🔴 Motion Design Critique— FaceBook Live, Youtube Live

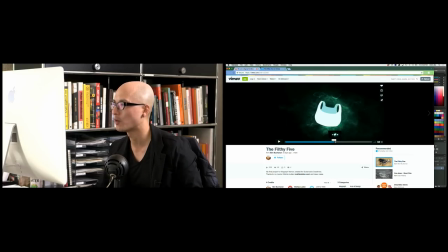(8:17)
Matthew, this reminds me a little bit of the style of the Coldplay video that we worked on. Like, look at that hand there.
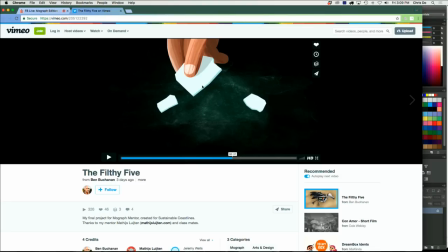(8:22)
It's well-illustrated, and I think he animated it really well, picking up the bits of trash and styrofoam.
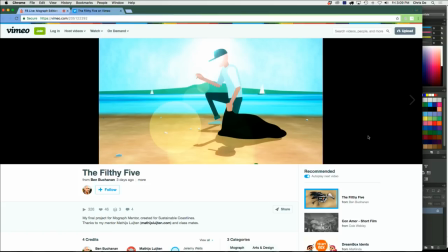(8:28)
Like, here's what I'm talking about, the lighting and compositing. This is a concept, you guys, that you're need to understand like if you watch and look at photography gives you a lot of cues as to how light really works so when you have a bright light source behind something it's going to wrap around that thing so you can see here under his
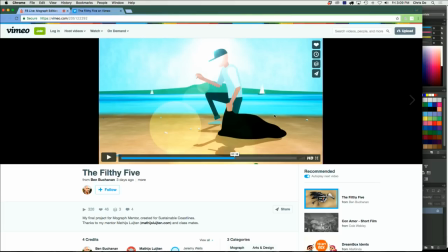(8:47)
face the the lens flare is wrapping around and it really marries the images together and makes it look less like a composite but a real thing it's also nice to break up the graphic quality of this very simple character with a little bit of a lighting effect.
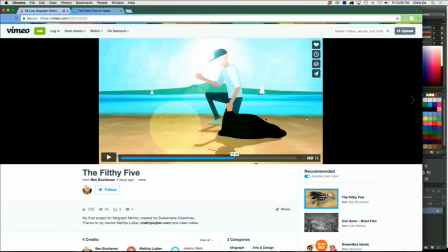(9:03)
So I like that a lot. And the lens flare gets a bad rap from people because they use it improperly.
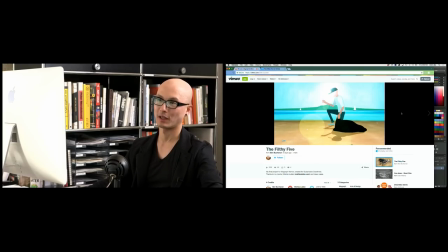(9:08)
And when I was at Art Center, the industrial designers would throw a lens flare on everything. It really wasn't about selling the composite. It was more about just making it look really shiny. And so a lot of people have that kind of like, oh, instant reaction. It's the lens flare. It's totally cheesy. And it's not. It's just the way light works.
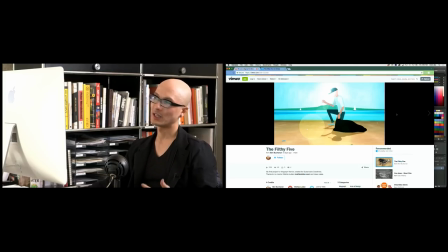(9:27)
When the light source shines inside the lens, you get a flare, and it's kind of nice.
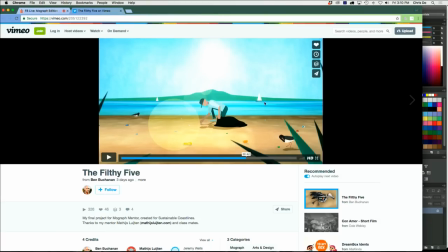(9:33)
Now, let's get critical a little bit here. I mean, I like the warms and cool colors, and I think you did a wonderful job in animating it. Hang on one second, Chris. Yeah. We're getting an echo on the audio, so it might be that you have two mics on. I do have two mics on. Okay, Aaron fixed it. Okay, great. Okay, now I can turn back my speaker on, right? Okay. Good, it's gone now. Got it. Okay. Okay. Ben said that lighting is the big area that he wants to improve. So, lighting. Okay. All right. That helps. Okay.
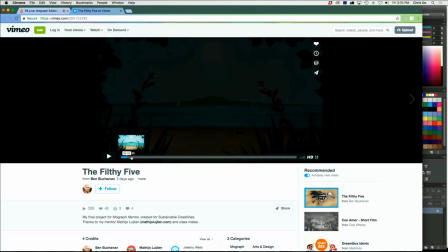(10:06)
Let's see here.
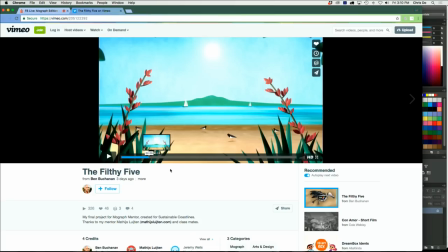(10:10)
I don't know. I think this looks really good. Okay. Let's talk about a couple of concepts here, you guys.
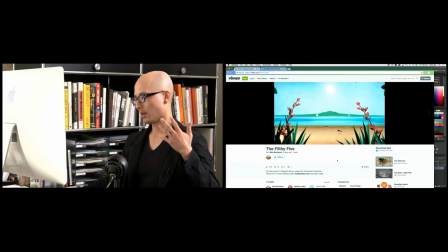(10:16)
We know that from studying photography and illustration, there's something called atmospheric perspective. things that are farther away from the camera get lighter in terms of its saturation it's because there's more air particles between our eyes and the thing that we see so generally speaking the things closer camera are more vivid and have
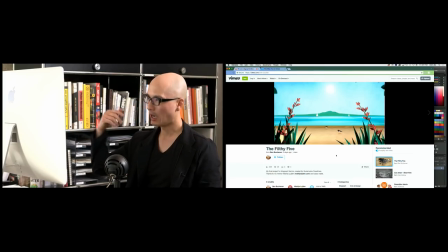(10:35)
more saturation and the things that are farther away from camera are kind of lighter in in its color and its saturation so we got that going we got these dark plants and the flowers in the foreground framing the shot which i like It draws our eyes in and if you look at the
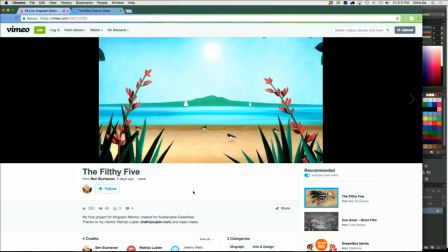(10:50)
two flowers that are Blossoming or whatever they're pointing towards the center and I like that. It's kind of a very symmetrical composition But that's a good thing. I like that there are Some birds placed in in the scene themselves and it's a it's like five birds If anything
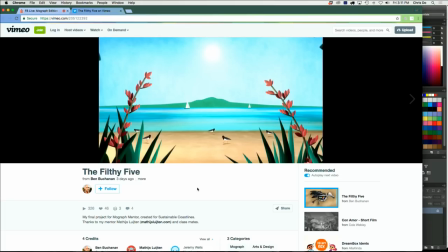(11:06)
what I would say is for the composition is to have maybe one bird a little bit closer to the foreground To really kind of create depth and illusion. Matthew has a great video on that and an arc on how to create depth. So make the small things in the background a little bit smaller, make the mid-ground things a little bit bigger, it's going to seem like they're a lot farther apart from each other.
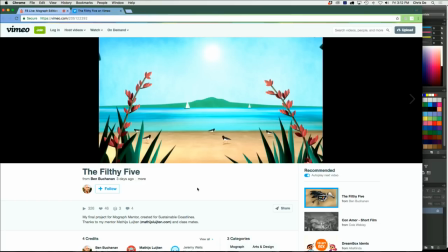(11:25)
And right now, there's really nothing for the sun to wrap around. If there's anything in terms of compositing and lighting, you could add a few god rays across the stem of the flower and just kind of really marry those two plates together.
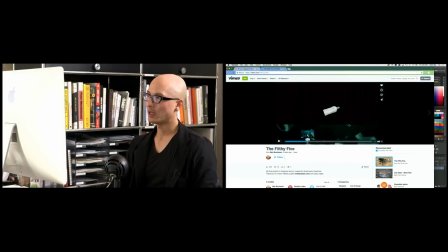(11:39)
But I think where it comes into play is here.
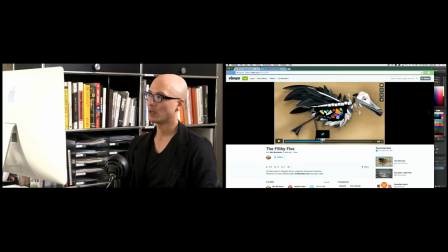(11:45)
You've done a good job here. So it sells the composite and the look. Okay, so let's look at this scene here
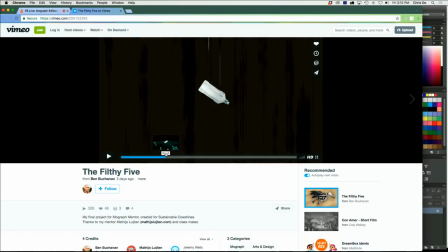(11:52)
I think this is probably where it gets a little bit weaker when it's falling through the earth I don't know how else to design it, but it does the same kind of level of thinking and I don't know the amount of polish put into it It's a little bit light here. It just falls for a long time and it hits the water
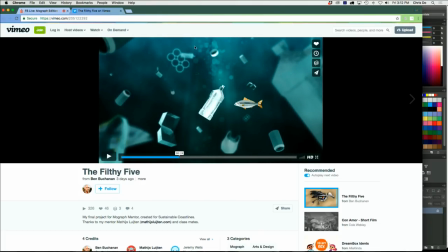(12:08)
Here you have God rays or light rays filtering through the the scene and that looks good to me If anything, your bottled water might be a little hot in exposure in this scene itself.
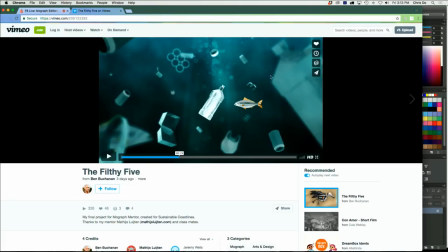(12:19)
I wouldn't mind having a little bit of the elements in the foreground sharper or something else because the focal plane seems super shallow here, and maybe that would be a little bit nicer. That's my take on that. What about you, Matthew? Yeah, I think for me, overall, I think the colors are really nice.
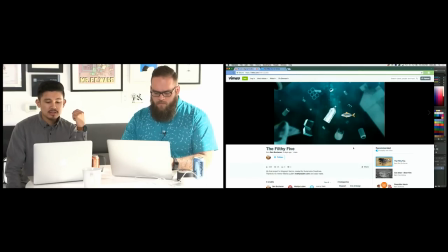(12:34)
It has this illustrative style there, which allows for you to take some liberties as far as lighting goes. But I think to make things pop out, you want to control the contrast. So I think you actually do a good job here. Even though that the bottle looks hot, according to Chris, I feel like my eye is going directly to that thing.
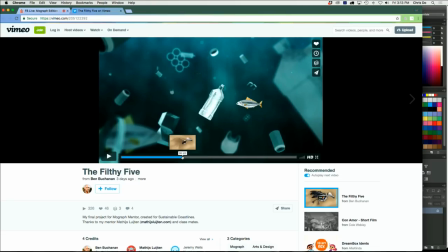(12:53)
Whereas the other scenes when we're above ground and on the sand where we have the guy walking around and even the shot before,
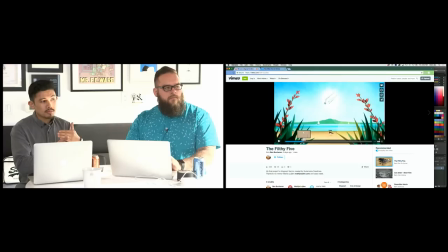(13:00)
I feel like the contrast is a little bit even across the board. So I don't really know where my eye is going.
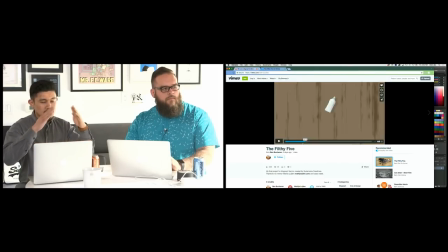(13:05)
So if I look at the opening scene, I see that we have these two long plants and that's where my eye is going.
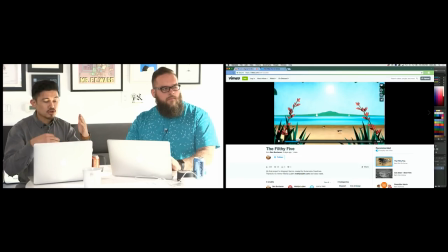(13:13)
It's not necessarily directed at anything. But if there was something at the center that you want me to focus on, that's probably where I would focus the contrast on. So maybe like a little vignette? Maybe a little vignette, right? Or the foreground stuff is just a little bit darker.
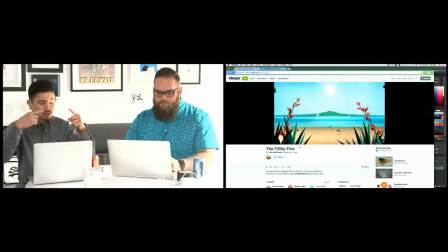(13:26)
The angles of the two branches there, if they're pointing a little bit more towards something, then it would be a little bit clearer as to what my eye should be directed towards.
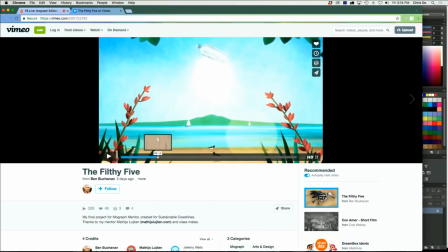(13:34)
But I know that there's a lead in here. There's some narration that's going on So maybe it's not super important that we are focusing on anything in particular.
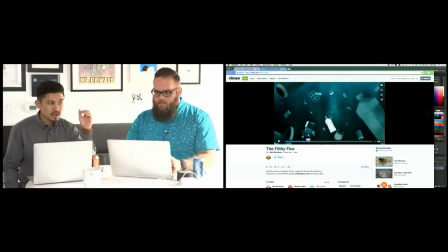(13:42)
This part I think is a lot clearer just visually just being able to track the the story of this Particular water bottle and then all the other elements around it I do agree with Chris that you'll probably play with the depth of field a little bit more in here and some of the
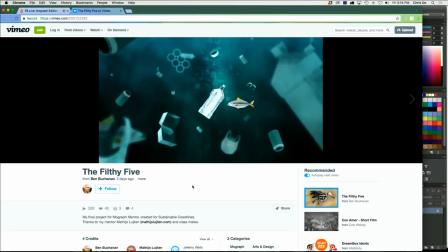(13:57)
values Because if you look at the stuff away in the back and then the stuff in the foreground everything's about the same light value I think you could push those where the stuff in the foreground is a little bit darker the stuff in the background is more washed out and So that you
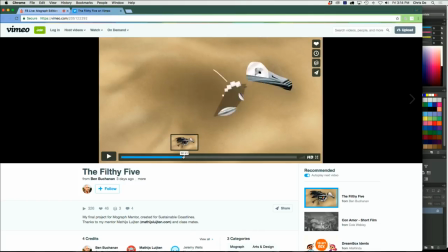(14:08)
could really focus on that center point in the middle and give that scene a lot of depth
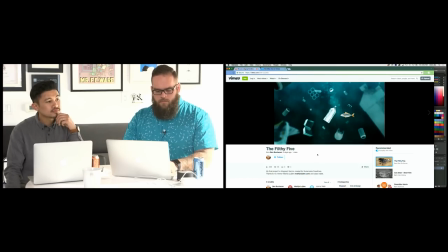(14:12)
You have anything here from a narrative point of view and I know you're not asking us to do this But I'm gonna talk about it anyways, which is To have maybe a fish kind of peck away at the pieces of foam because that's kind of a crazy idea, right?
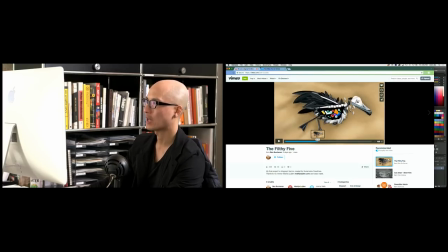(14:26)
So so that'll give meaning for the next shot here where the bird has actually eaten a lot of the the plastics and he's he's perished from from eating that so just putting that as part of the story might be really good and i think you could use a little secondary animation here and
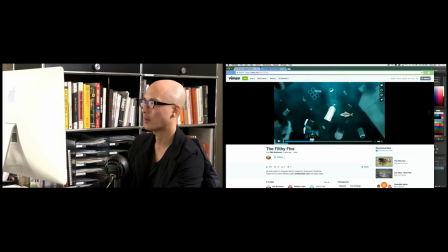(14:41)
i know i'm adding all sorts of crazy stuff to your list of things to do and think about but it'd be cool if the the bottle actually had a
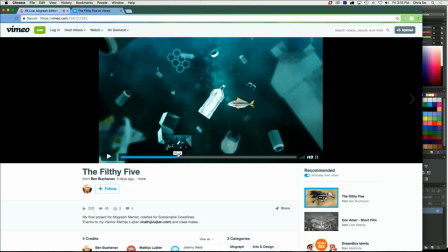(14:47)
label on it and the label was somewhat kind of broken or deteriorated you know how when the labels around bottles get loose so you
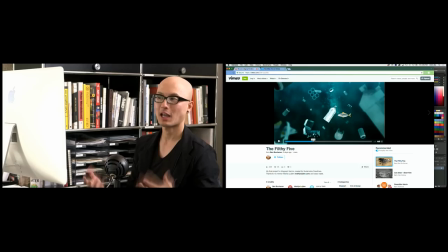(14:53)
can actually add another animation piece into it if this is an animation reel i look for those kind of little details and the illusion of life and those kinds of things add a lot so here not not much is happening there's some bubbles and then the fish kind of dancing they kind of
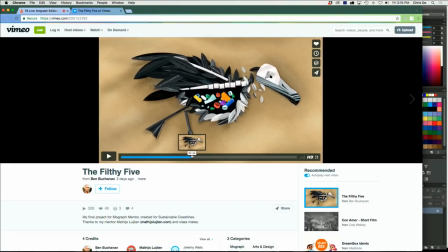(15:08)
swim into the scene but they're not really doing a whole lot right i think i think the whole idea is that all this plastic in the water is creating danger for all the sea life there and i think in the previous scene if we're looking at it you know those two fish in
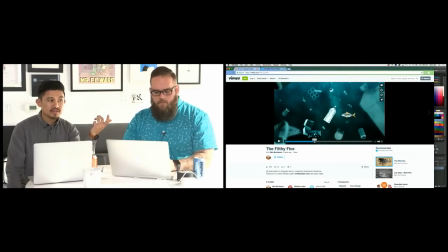(15:21)
there don't really feel like they're in a whole lot of danger so those are little things that you could emphasize uh just to make it feel a little bit more treacherous for them Yeah, they were eating like little pieces of plastic. I think that or trash Mm-hmm that kind of makes me think about how it enters into our food food system.
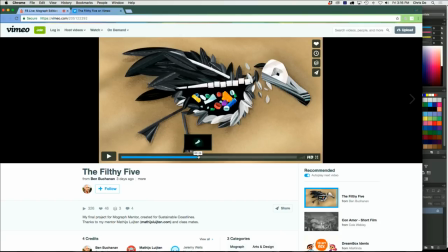(15:38)
That's right, right So here, you know these these parts I know you're trying to just really quickly go through all the different kinds of trash But they don't seem to have
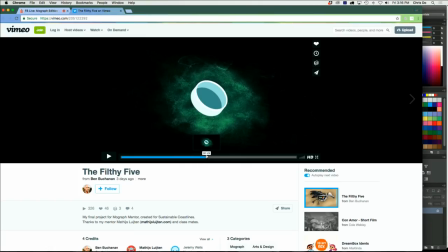(15:47)
the same kind of rendering or quality that the other shots have And so I try and look for consistency across your shots.
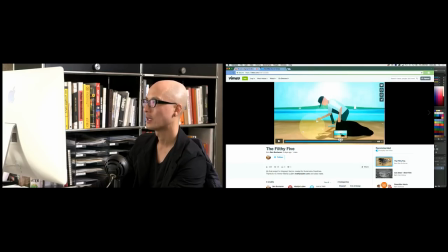(15:53)
I want to see how they all tie together Okay, the hand I like a lot and the hand adds a lot Some secondary animation there good camera move on the back end here where you're pulling you're dollying or tracking back And you're booming up a little bit.
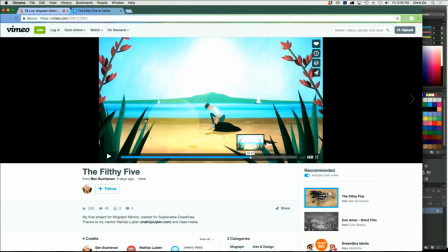(16:08)
I kind of I like that Okay, now this is the worst part of your animation I know you don't care about this part the business end of things But this looks like it comes from a whole nother world another universe